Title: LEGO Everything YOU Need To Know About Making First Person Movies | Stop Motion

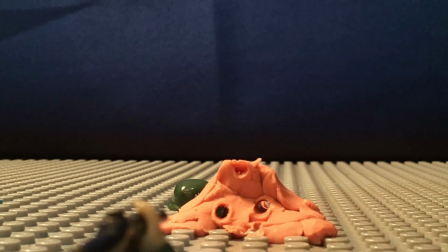1214s
So again, the bullet goes in and then goes out, and depending on like how you create it,
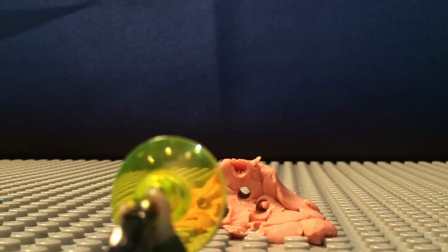1222s
it'll either look super clean like in this middle shot, like with just a circle,
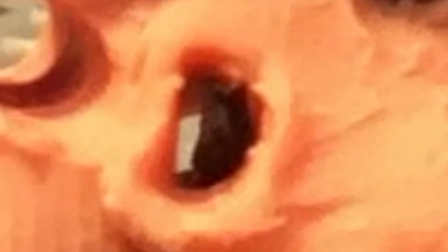1227s
or it'll look kind of messy with like bulges like on the sides, or like it's like peeled around, or it's like a little like crumpled as if they crushes it.
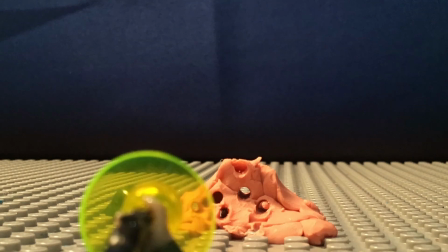1236s
It all depends on what effects and how you want it to look. Because remember, you're in total control in this movie.
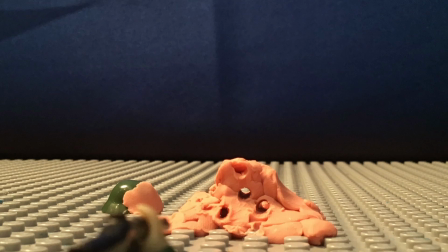1242s
And for all of my movies, I shoot it all on my own. It's all me doing it with my iPad, my MacBook as my editing computer.
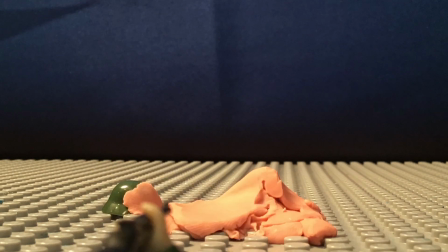1252s
But it's all me. Like, I don't have like a team or anything. So in this fifth shot, I believe, you see on how the bullet goes in the left side,
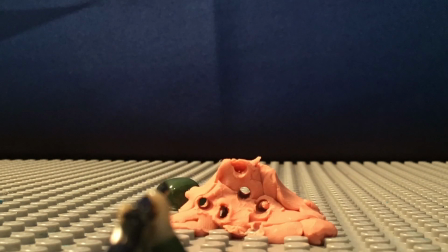1266s
out of it, and then it hits the helmet, which then goes like spinning. And you want to make sure that everything that's getting hit and so reacts appropriately. So in this case, rather than it just going in and out of the helmet, I showed it kind of like
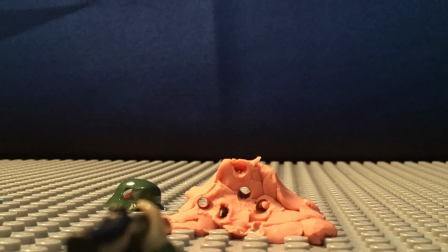1285s
hitting the helmet so it like spins and rotates.
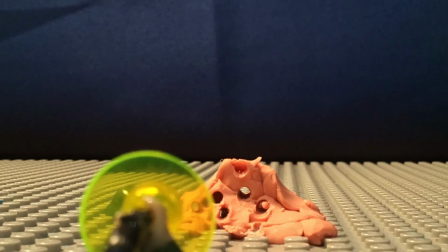1290s
Then you see in the sixth shot, it once again explodes. So that side like gets like shot out.
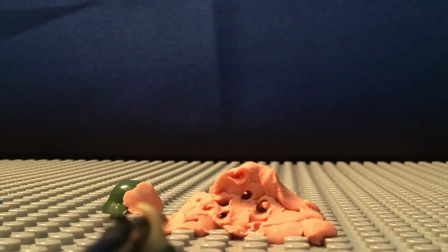1302s
And then the seventh shot, it causes it to weaken to such an extent that like the whole like
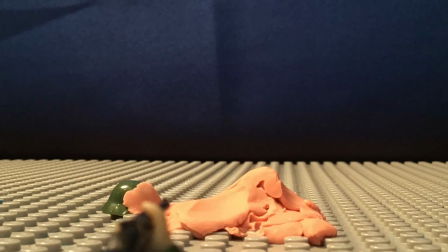1309s
mountain of clay now starts to like slide and like crumble down.
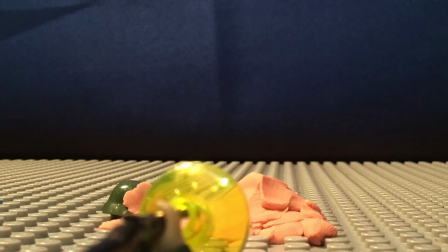1313s
And when doing this, you want it to look realistic, so you're gonna like show like a little bit starting off, then you speed up, so again ease in and ease out.
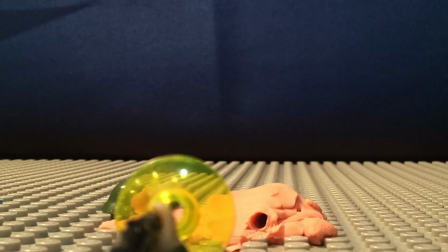1321s
And you want it to kind of like, depending on where it is and how you want it
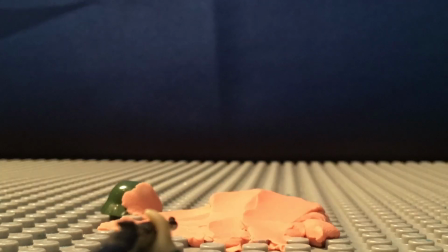1325s
to look, you probably would standardly show it like sliding down like everywhere, so like on an even thing.
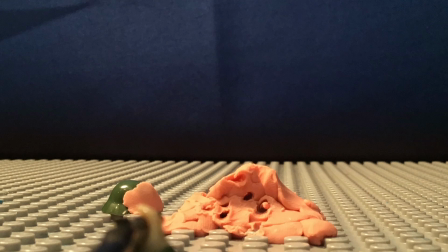1333s
And not just sliding, but like the thing like gets like pushed down. And again, try this out multiple times to see how it looks, get experience,
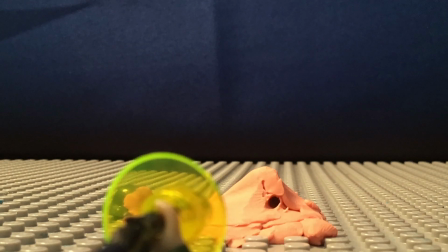1342s
and look it over with yourself and maybe like a friend or a family member, just to see like what they're like, what they see it as.
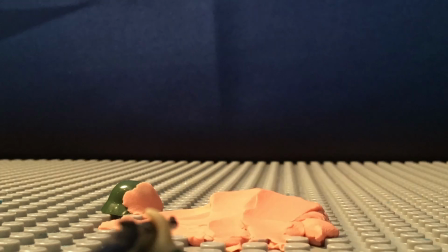1353s
So you can see it as I continue to shoot it, as it continues to slide down, that I use just like my hand to like slide it down with.
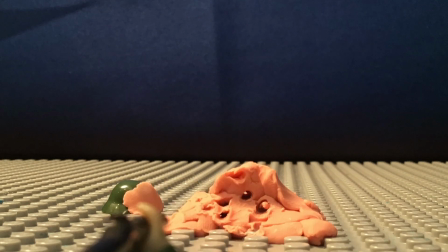1361s
You see that the bullet hole emerges, but then it gets covered up by it. And then also, what I should have done here as well is show that side where it gets
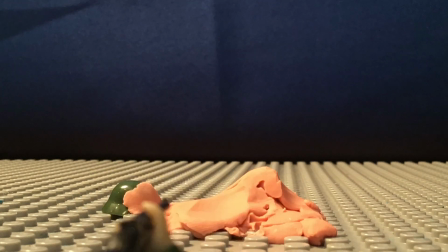1372s
covered up also to like get pushed down as it all like falls into the hole, not just like covers it up. And again, when I was talking about recoil and like looking up videos, when I looked up videos of people shooting this gun in particular,
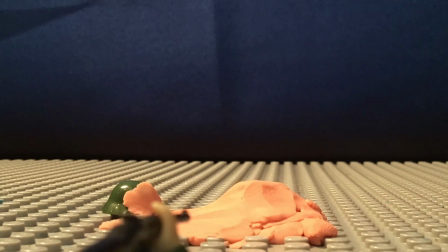1389s
the recoil didn't seem very significant. In fact, I saw one like soldier from like World War II like running and like just using like one hand to hold this, and it was like a small gun with not that much recoil, so that's why it's not as major as the other guns. So again, more shooting, more bullets, more sliding, and then slowly comes to a stop.
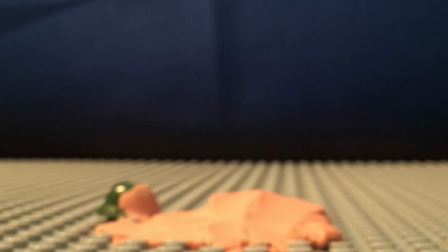1412s
And now we're going to move on to handguns. So in this case, I have a revolver instead of like a semi-auto.
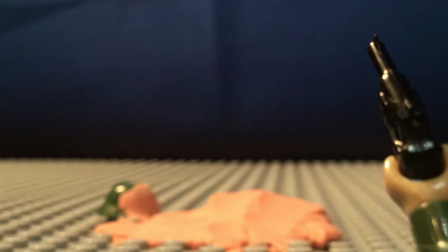1421s
So with this, you want to show it more like so the arm like goes like flying like up and down,
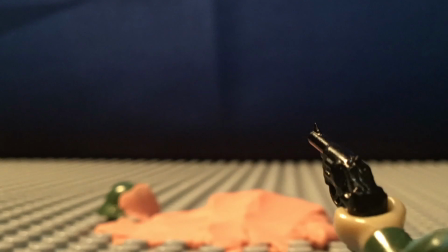1429s
because like with a handgun, and again you can take creative liberties,
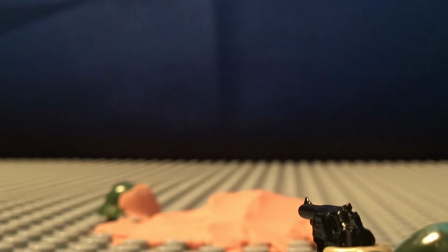1433s
but in my case I decided to do that so it looked like it's like a powerful gun, like a big like heavy old gun.
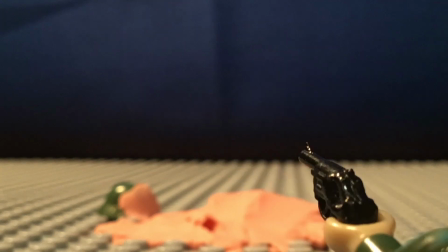1443s
So you can see here I have it focused in on the revolver,
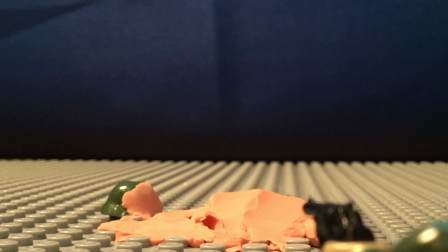1449s
so like the clay and like the target is all blurry, but you can still see like the bullet holes emerging and everything. So I do that a few times.
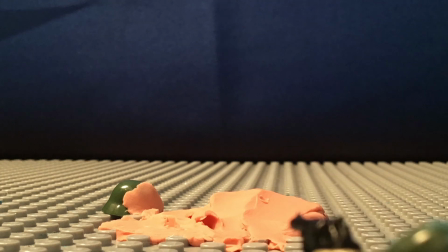1463s
And then it hits the helmet. So again, the helmet gets like pushed backwards and so.
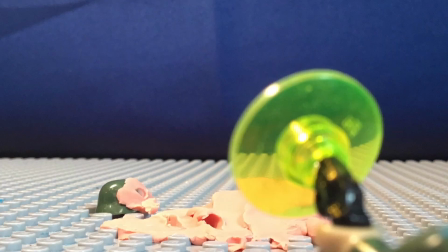1473s
Then it continues to hit it. And now with this second shot,
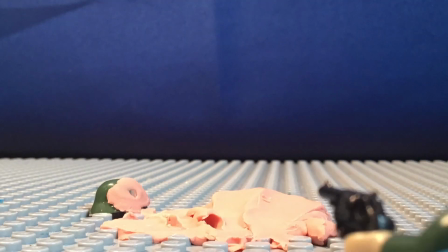1479s
it weakens the clay that was thrown onto it from like the old like German minifigure.
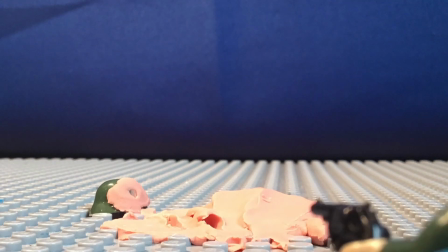1485s
So the clay starts to slide off. And then in order for me to now be able to like
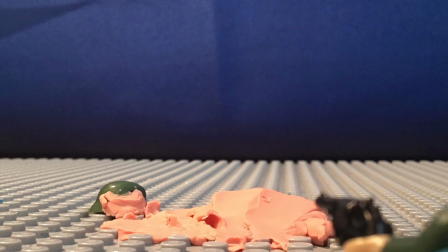1492s
turn the helmet into like its own like crumbly to like show the helmet falling apart,
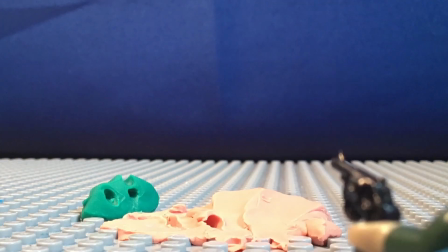1497s
I convert the helmet into like a clay form of it.
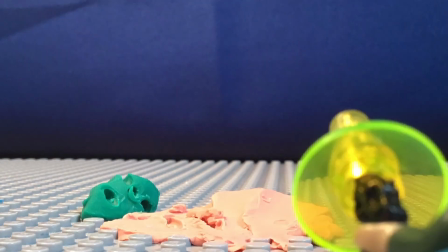1501s
So I swap that out, and you can see it doesn't look all too realistic, as I don't have much experience like using clay to like
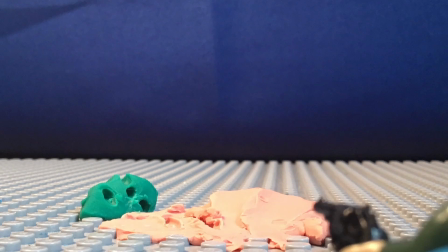1509s
recreate things exactly, but I have like a generalish color of it and so. But you can see that now it's like that. I can show like bullet holes and stuff in it.
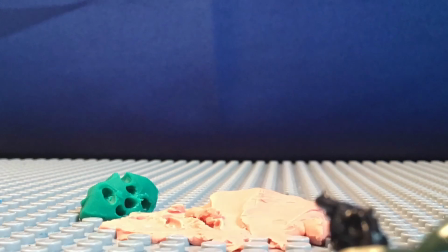1520s
So you see on how this third shot now is like on the top.
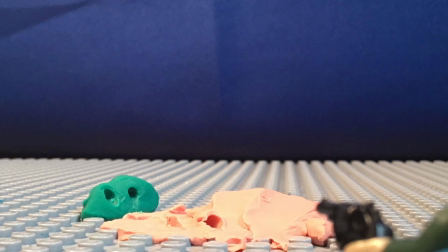1524s
So again, it's like a little like crescent, like half moon shape, as opposed to a full hole and
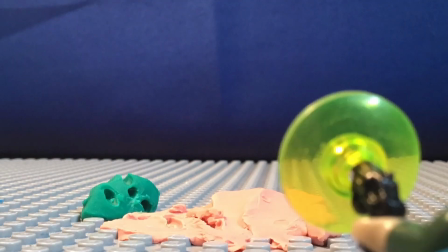1534s
circle. So you can see that the minifigure is now focusing entirely on that.
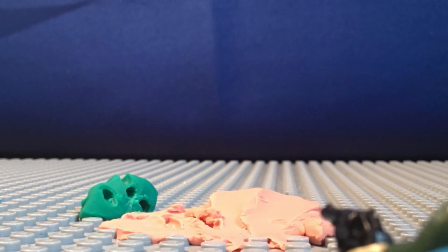1538s
And you see on how like when I was talking about it's either like aiming down the barrel, like down the sights for like your angle, or you want this more like side view.
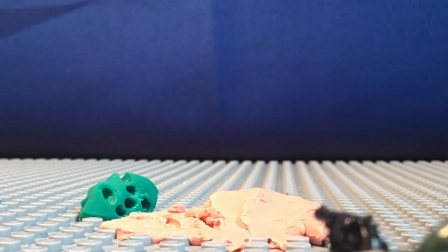1550s
That's what I have right now, like the side like angle view, and that's what I've been doing the entire film.
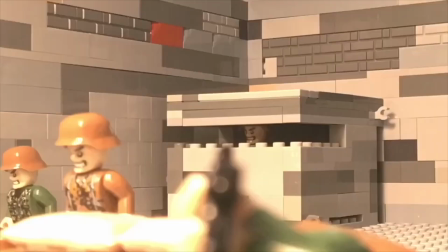1556s
But I'll probably pull in some clips from the original, and you can see it like the guy aiming down the sights of his Tommy gun as he shoots it.
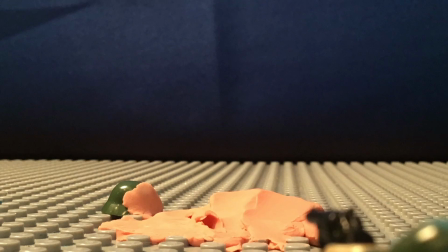1566s
And again, like I focused now onto the target, so the gun itself is now blurry. And when I do this, I set all the settings to manual, as opposed to auto, so I myself like focus in and out steadily.
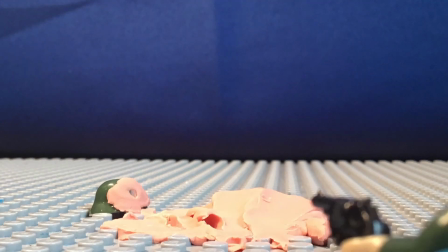1583s
As with the auto, it doesn't look as good, and otherwise
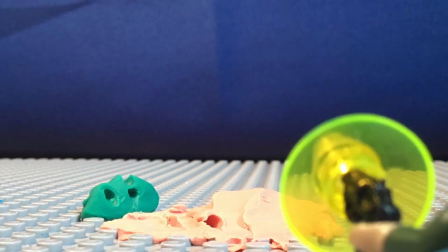1591s
the computer will like constantly be adjusting it, or like the color balance and stuff is not what I want it to look like.
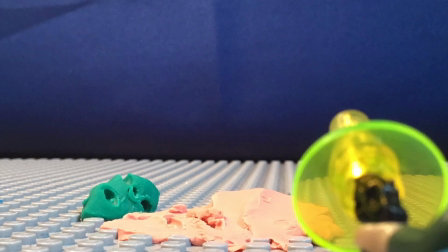1599s
And one trick that I learned during my D-Day filming, to make it look clearer,
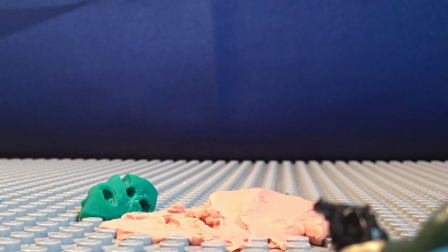1604s
is to turn down your ISO all the way, that way it's not grainy, but then to get it to look brighter,
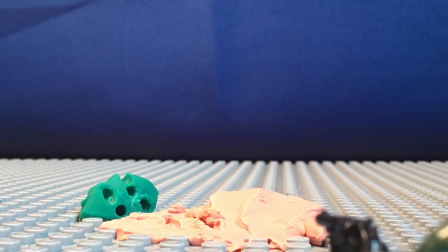1612s
you have to turn up your shutter. And with stop motion, as you're using still images, it looks fine, it looks clean.
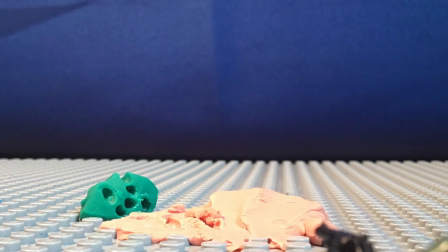1619s
But if you were to do this like in real life, you wouldn't want to do that.
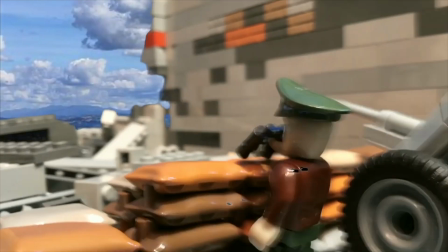1624s
Otherwise, like a moving image would look way too blurry, which you actually can notice.
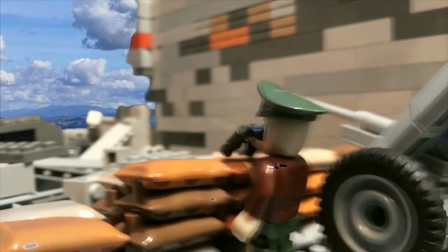1630s
And I'll again pull in some clips from my original.
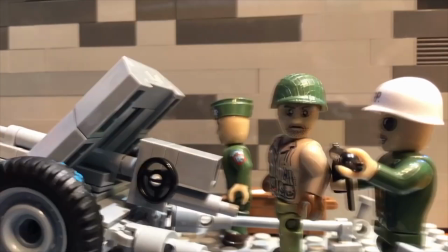1634s
In the original, when it was like the cannon shot, as I was moving like the soldier like back and forth, like he's turning his head,
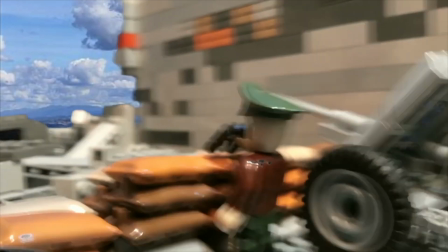1643s
you can actually see that some stuff in like a still looks blurry because I was turning the camera as I was taking the photo.
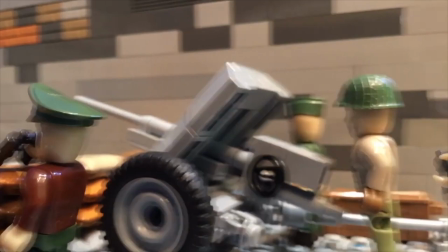1651s
So you can see what I mean by like the slow shutter rate causes that blurry effect if it's on a moving image.
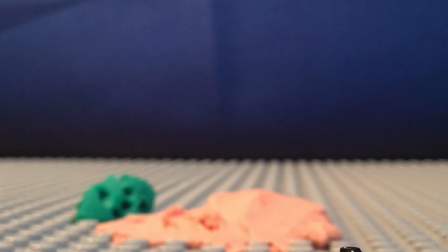1659s
So now we're going to switch to grenades. So when doing grenades, you have two options.
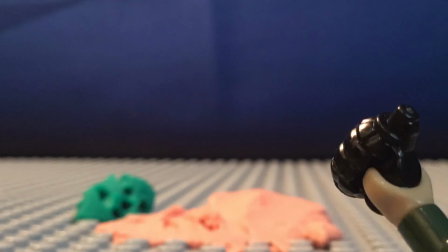1665s
You can either like do an overhead throw or an underhand throw, like more toss.
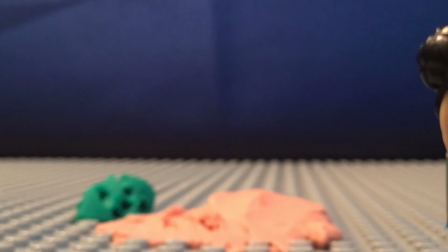1670s
So in this case, I have the overhead throw. So I slowly brought the grenade up so the audience can see that.
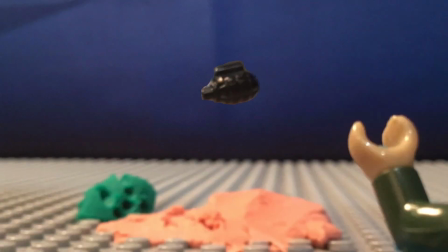1676s
And then once it's behind the head, I quickly I speed it up as it's moving forward.
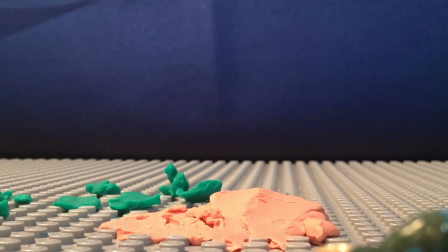1682s
So I do one shot, like a slight movement, a second shot of a larger movement, and a third shot like a huge movement.
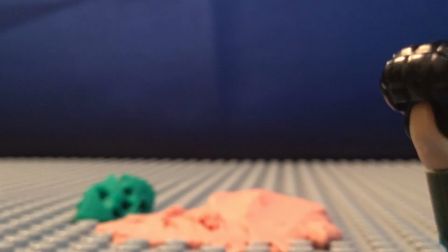1692s
And then when it's in the air, and as it's actually leaving the hand, I use some blue sticky tack to give it more like an elevated effect.
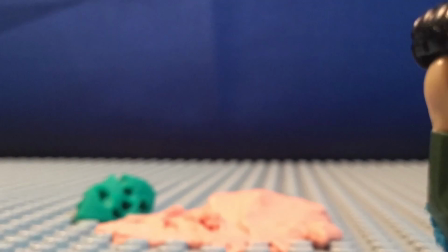1700s
And again, if this was a finalized movie, I would remove the blue sticky tack so you wouldn't see that.